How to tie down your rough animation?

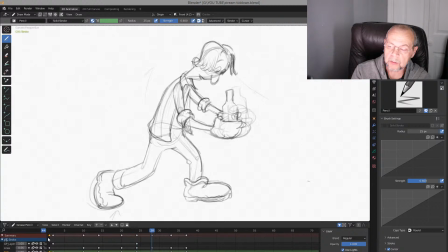Again, always check how it looks like. Always feel it, always check it. Feels like the bottle is a bit thick here, right? Make it some more thinner.
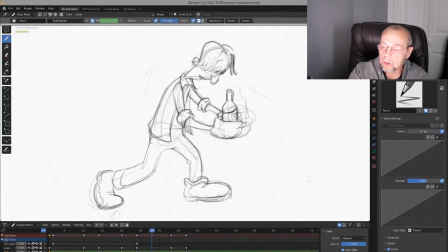Again, this is the liquid has to delay. And
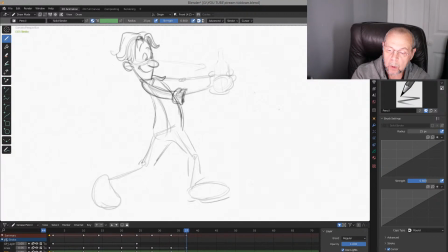again, stretch this line. Feels like everything is connected, and his
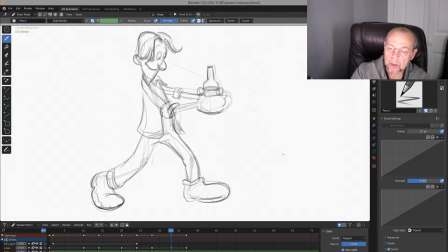shirt is going back, right? Because here's just a bit, maybe even more.
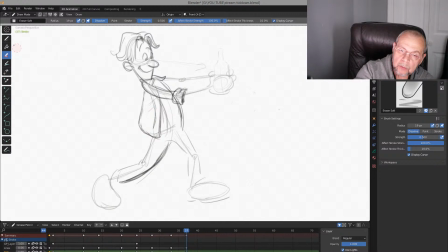Continue to move same direction to here, see?
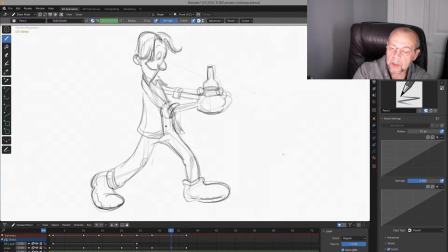And maybe he has some kind of belt or whatever. Stretch it here too, just a bit.
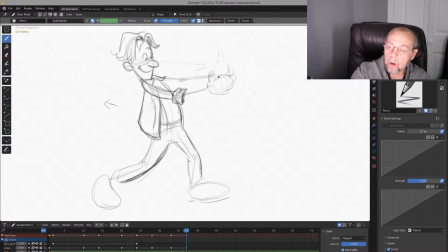And add something for his arm and hand.
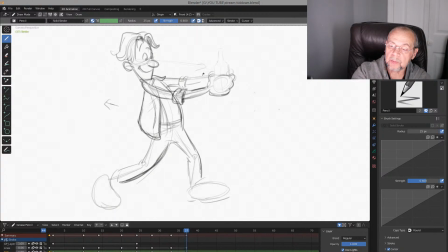Try to feel perspective. This is bigger, this is smaller. Same like with eyes. You know, this is closer to us, it's a bigger. Further from us, it's a smaller perspective, right?
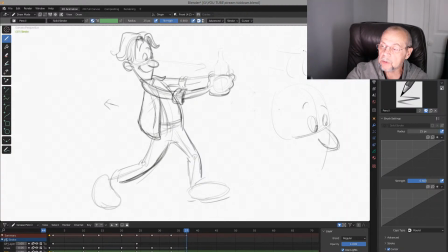Same with this. One is bigger because it's closer to us with sleeves, right? And another one is smaller because it's further from us. That's an important thing.
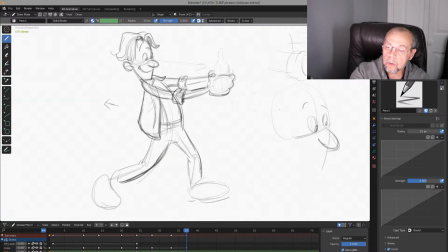And his fingers.
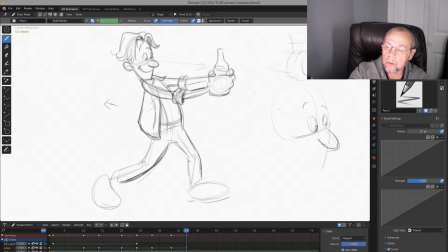Now it could go, the level could go this direction now, this direction. And
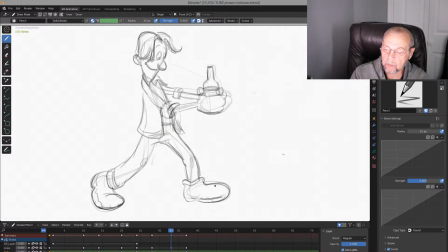have to see when you flip, when I flip, you see, I feel what's going on with his knee pushing and the leg. It's pushing up front, and that's why his sneakers changed his shape too. See, it's very important.
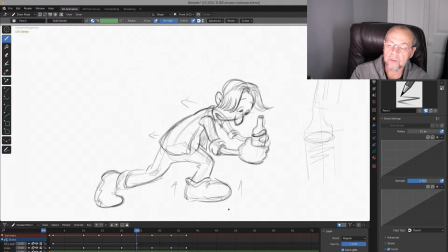try to feel all the time. About arc, it's not just, you know, like that arc, right? But it's like if you see this, it's going up and just a bit down.
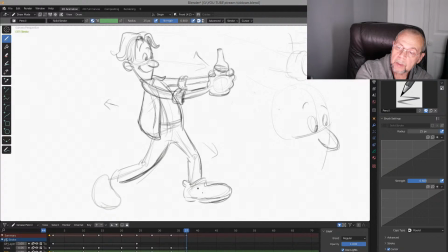You see, from kind of wave, right? Wave feelings. From bottom to up.
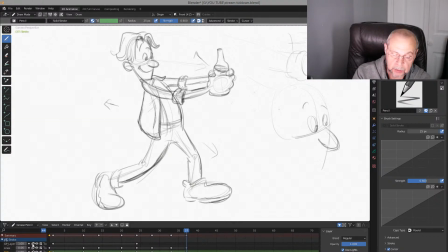Yeah, and again, we can
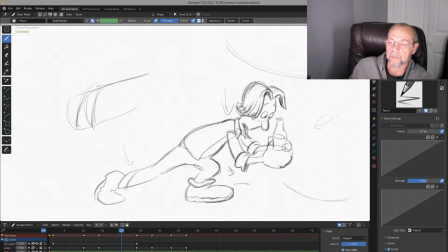check it, turn off our rough and see what's going on here.